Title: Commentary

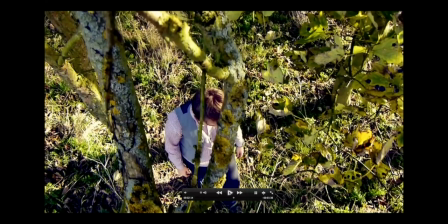[4:16]
We decided to use the aerial shots as this improves the appearance of the actor being lost, as the camera towers above him making him appear small. This breaks the convention of the artist looking superior, and also not a lot of videos have aerial shots in them.
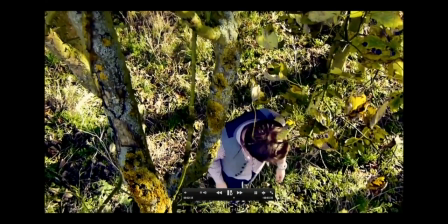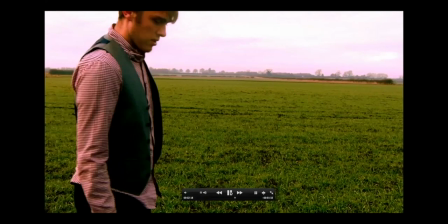[4:33] You're so
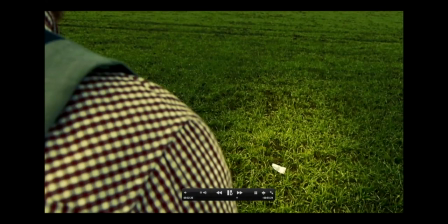[4:39] right. Dissolves the night.
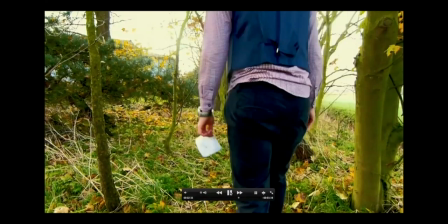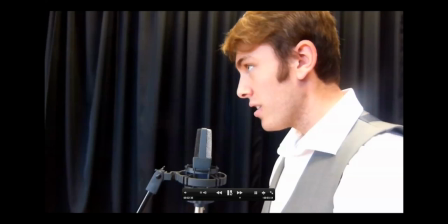[4:50] Your legacy,
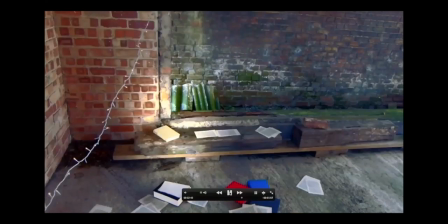[4:55] well, it shines on inside the people that you meet. Our music video is concept-based, mixed with some narrative and performance.
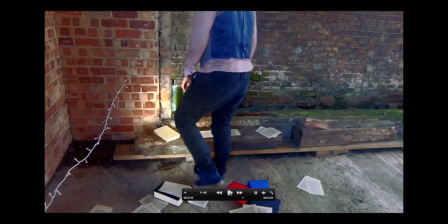[5:06]
This is found occasionally in our chosen genre, but is not normally as abstract as our developed approach. The rusty objects are one example of this, signifying the eroding effect this relationship has had on our singer's life, with another example being the books.
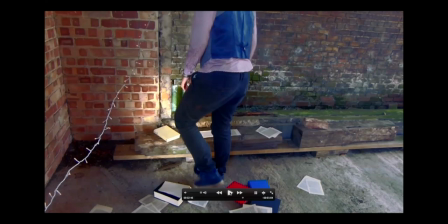[5:18]
In a development from the conventional, we use books and pages not just as background signifiers, but as a central narrative element that pops up frequently throughout. I think this works well in theory, and books are a good way of representing memory and romance, but practically, using symbolism so heavily in our plot may be a bit confusing for the viewers,
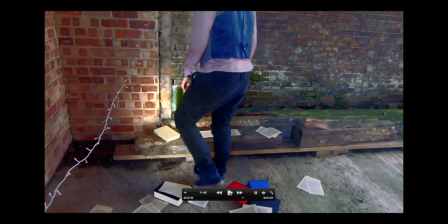[5:35]
and relies on an active audience that I think may be asking too much for the easy listening genre.
Did you know that